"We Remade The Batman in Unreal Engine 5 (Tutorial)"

We just recreated this shot from the Batman in less than 24 hours in Unreal Engine 5.
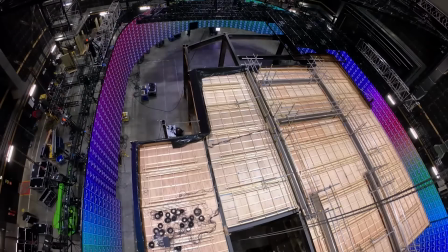[0:09]
To pull off a shot like this, you need tons of manpower, Hundreds of thousands of dollars, permits to close down highways,
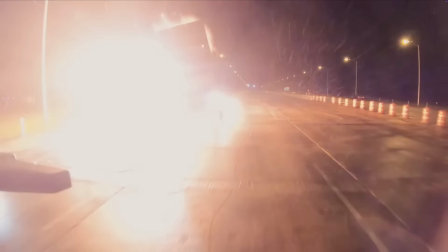[0:17]
fake rain, flipped cars, a Batman suit, fire, expensive cameras and lenses, and many more.
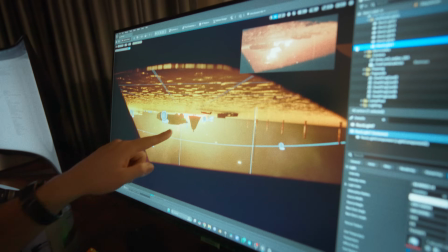[0:24]
or you can just use Unreal Engine at home. And that's exactly what we did. And that's what we're gonna teach you in this video.
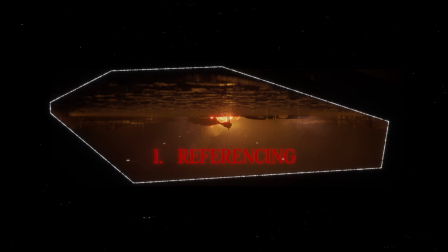[0:30]
First, we are gonna pull up our reference to know exactly what our scene looks like. The pre-production phase is perhaps the most important phase. The more nuanced we are in referencing, the smoother our creation is going to be.
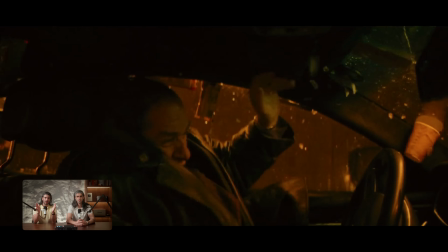[0:43]
We're recreating this specific Batman scene. So in this scene, we're right at the moment after the car chase between the Batman and the Penguin.
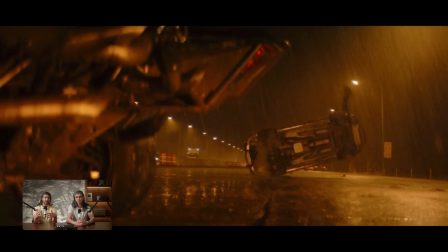[0:51]
The Penguin's car is flipped right upside down,
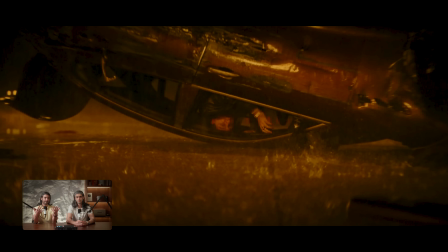[0:54]
and he's now staring into what appears to be Batman coming out of the Batmobile to come and hunt him down.
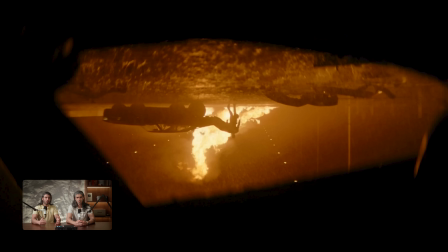[1:01]
But it is not just what's happening, but what is in our scene that makes this scene so juicy. If we pay close attention, we have heavy rainfall, which just makes it so much more dramatic. It's almost flooded on the surface if you see.
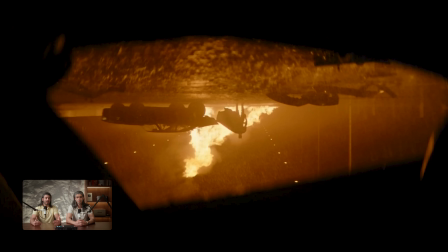[1:14]
And we have a huge fire roaring in the back, which creates such an immense light source behind the Batmobile, behind Batman, meaning everything in front of the fire is technically just a silhouette. It's almost pure black. Let's pay close attention to the items that we have in the scene first, then we'll get to the colors and the lighting.
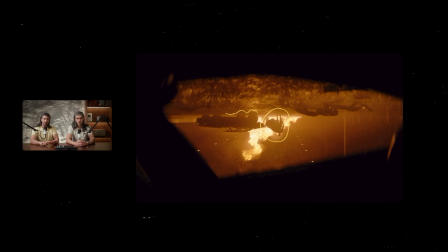[1:34]
We clearly have the Batman, we have the Batmobile, we have Penguin's car frame, so you can see it through that window. exactly, because we are looking at Batman from Penguin's point of view. Yes. So we clearly need a car that is upside down, outside of which we're on a highway, right?
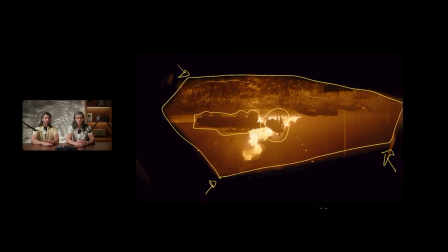[1:51]
So you see the floor, which is flooded, as you mentioned, but we are looking at a highway. Therefore, there are street lamps or highway lamps on either side. We've got barricades around the highway. We've got car debris on the floor from the car crash. And aside from that, I think we can just talk about everything else that we see.
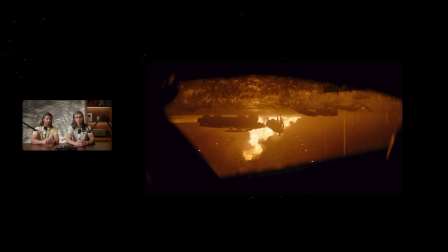[2:09]
Because of the fire, perhaps, we see a lot of smoke at the top of the frame. And at the same time, I see a lot of fog in the scenes. And this fog, we can of course recreate using volumetric fog. Let's talk about the lighting in the scene.
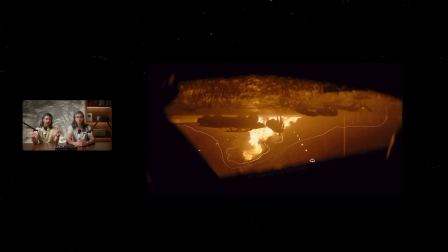[2:24]
We clearly have the highway lamps that are emitting light, but I think the biggest light source here will just be the fire. I don't know what they were doing behind the scenes. They probably have other fake light sources, which we will have to also recreate in our scene, but we'll only get into the nitty-gritty detail of that later on.
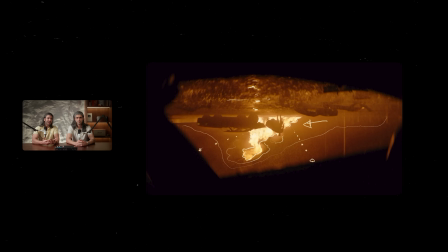[2:43]
We also have to look at some wind, because as Batman is walking towards Penguin, You see the cape flowing in the wind. exactly. And the last thing I want to touch on is that the colors that we're looking at is mostly saturated orange, perhaps because of the fire once again.
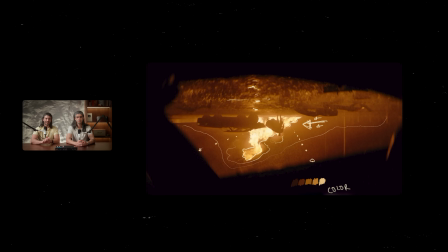[3:00]
So we've covered the referencing phase. I think we all have a clear picture as to what the scene should look like.
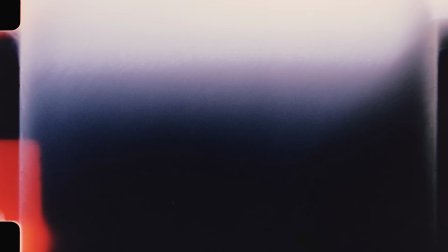[3:06]
I think we should get inside Unreal Engine and recreate the scene. Let's go and make it. Now let's begin by creating the scene in Unreal Engine.
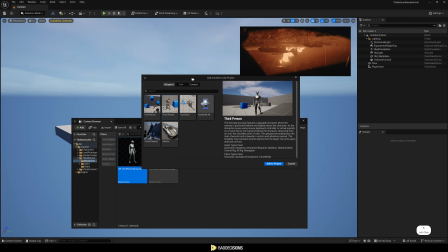[3:12]
Inside our new level, the very first thing we'll do is bring in a mannequin so that we have a reference point.
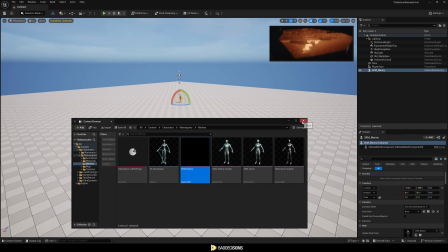[3:18]
Our brains have been designed for thousands of years to recognize humans.
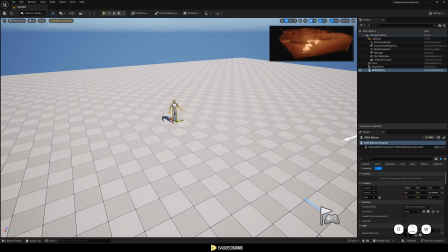[3:24]
And so to get a sense of scale, it's always best to compare our scene to a human scale. Now, let's design our base floor, which is our highway. We are not going to use the default floor.
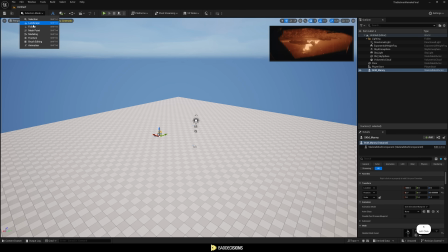[3:34]
We want to create our own. So we will switch to modeling mode, select rectangle, and create a flat plane.
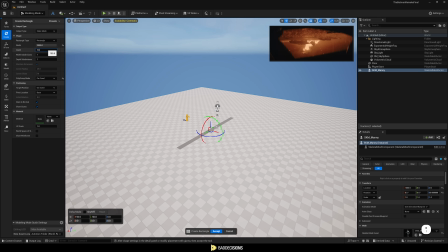[3:41]
We are setting the width to 2000 and the depth to 5000. This will represent one side of the highway.
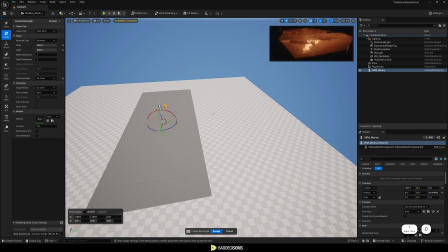[3:48]
Later, we'll duplicate it to create the full highway. Once that's done, delete the default floor. We have our floor and the mannequin reference for Batman. For the Batmobile, we are going to use a model from Sketchfab.
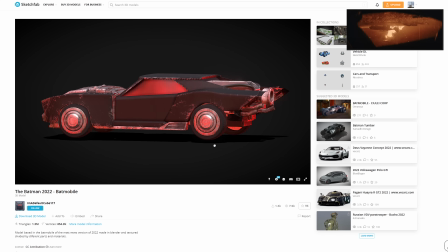[4:00]
We put down the link in the description, and this is going to be the case for any 3D asset we use from now on.